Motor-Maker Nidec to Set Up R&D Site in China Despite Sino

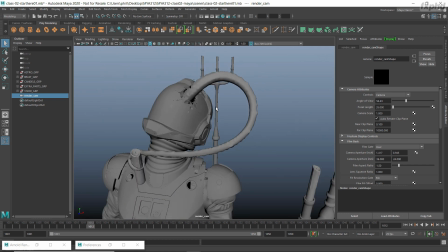[8:22]
I also think it'd be nice to have a slightly wider focal length.
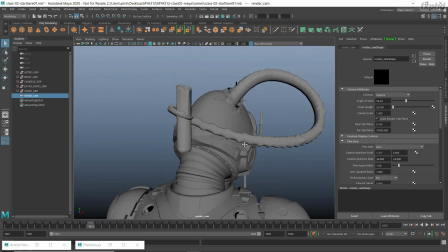[8:26]
I mean, the scene's kind of absurd anyway, so we might as well make the camera look a little bit goofy.
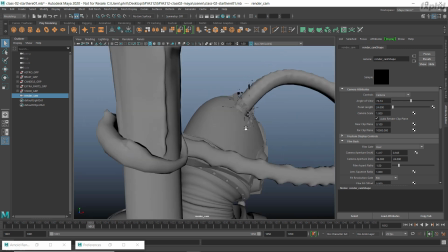[8:32]
So I'm going to put 24 into the focal length for this. All right, so that's looking pretty good.
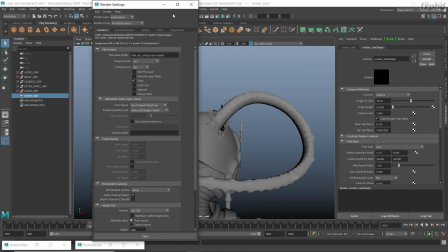[8:39]
Let's just go and set a resolution in the render settings as well, so we can make sure that we're seeing the full frame. So HD 1080 is what we're going to use for pretty much most of this course.
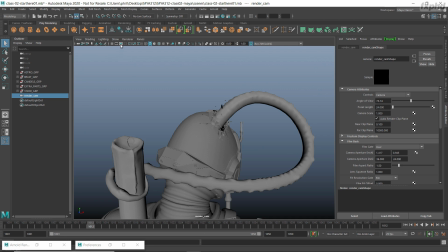[8:50]
So I'm going to close out the render settings. We could turn on our resolution gate so we can see where we're at.
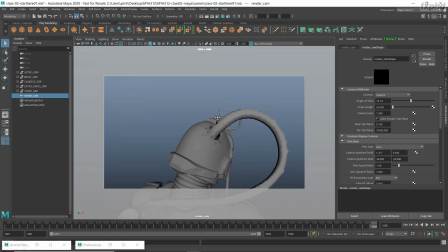[8:59]
All right, nice. So I think the first thing to do is pick an end frame. So we would also want that to rest for a few frames as well. So let's set that to something like 1045, and let's find a good frame. Maybe something kind of around here would be fun. So I'm just going to make sure our camera's selected.
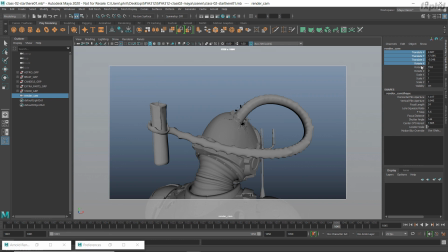[9:18]
Go to the channel box, and I'm going to grab our translation and rotations and set a key. Go to the first frame, and let's find a start frame. Maybe something that frames these two candles in the background would be quite fun. All right, so let's do that.
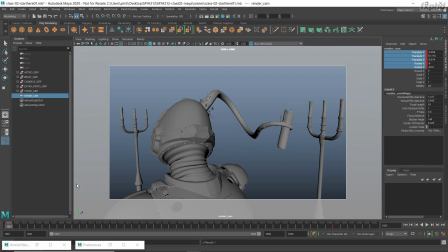[9:36]
Let's hit key selected. Okay, so just drag it through the timeline. Okay, so it looks quite dramatic. If I right click on the timeline and go to playback speed, real time, let's play it through.
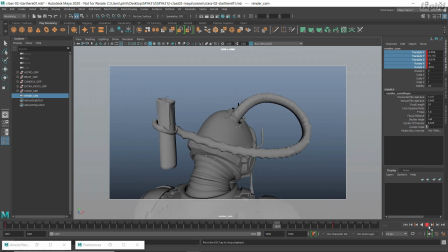Okay, so I think it'd be good for it to start off fast and then end slow. I also don't think that our camera needs to move that far. So let's rotate this around a little bit.
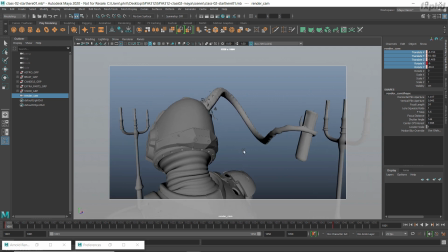[10:12]
I'm going to push in, keeping this candle here in the background, but I just don't want the camera to move so far, so it has to move so quickly. So let's do key selected on that frame and play it through.
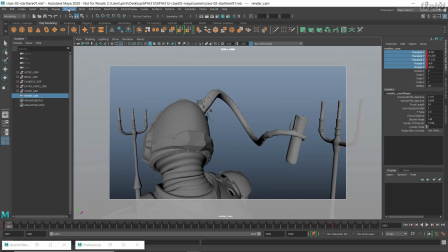[10:27]
That's nice because the foreground candle sweeps in front of us, so that's good. So let's go to Windows and let's go to Animation Editors and Graph Editor.
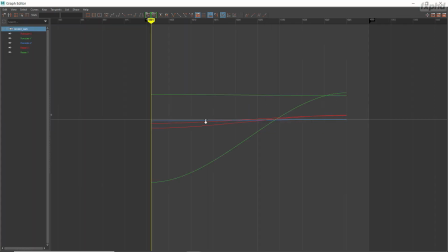[10:36]
I'm going to frame this up by hitting F on the keyboard. I'm going to grab our first keyframe and switch that to linear.
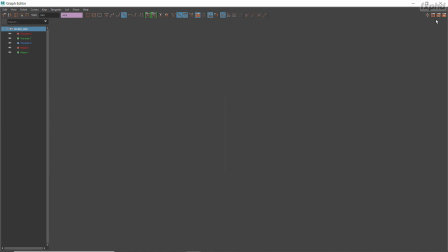[10:43]
This way it'll start fast and then slow. Okay, so let's play that through.
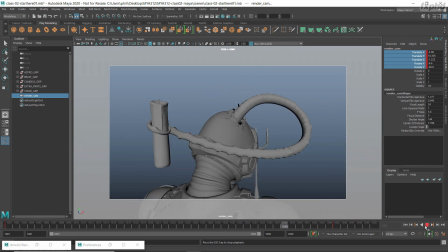[10:52]
Okay, great. So I think that'll work for our camera move. We can always adjust it later if we want to. So I think the next thing to do is have a look at our environment, what we want our environment to look like. So I'm going to quickly jump over to Nuke. So here we are in Nuke.
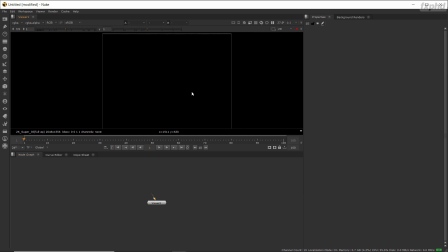[11:10]
And once again, before we do anything else, we just want to make sure that our color and our color workflow are set up okay. So I'm just going to go down to the node graph and hit S on the keyboard, come over to the color tab.
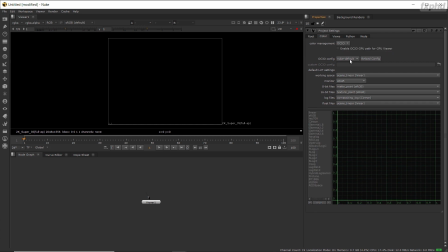[11:22]
And remember that we're working with OCIO and we're using the ACES 1.0.3. So if you want more information about this, it's best to jump back to the first class if you haven't already done it. And we're always working inside our view transform with Rec 709 for this course.
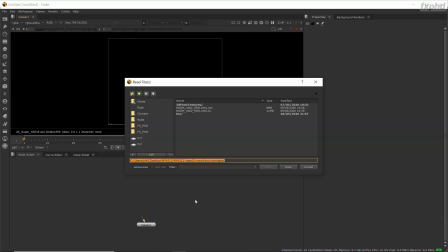[11:39]
All right, let's close out those properties. Make a read node by hitting R on the keyboard, and I'm going to find this room V002 HDR 1001 EXR and hit open.
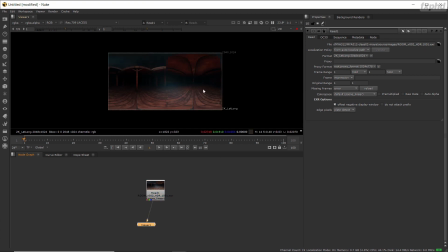[11:53]
All right, so I'm going to hit 1 on the keyboard to view that. So this is quite interesting.
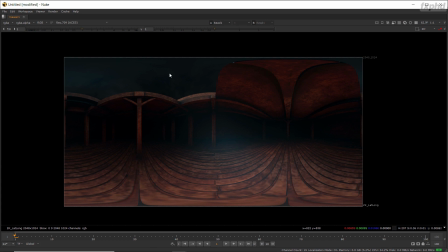[11:59]
What we've got here, if I just gain up a little bit,
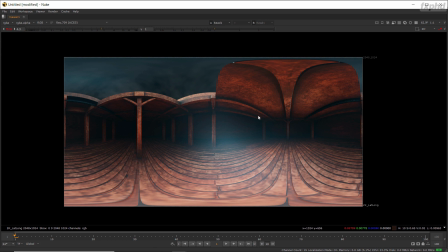[12:03]
is a wooden room, kind of a medieval sort of looking thing. And it's got a little bit of atmospherics in it, and it's got a sky and lots of shadows.
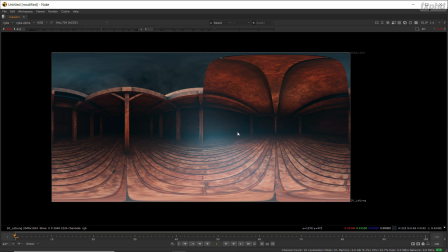[12:14]
Now, this looks a little bit like a HDR lat long, but it's actually a render.
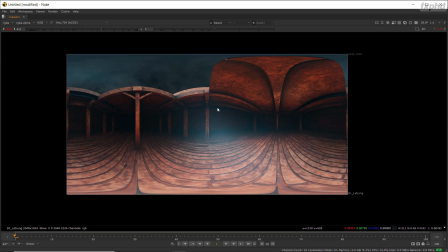[12:19]
It's a render at 2K,
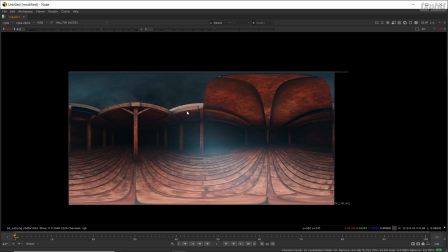[12:22]
and it's an Arnold render like any other of a scene like this, but it's actually rendered on a spherical camera.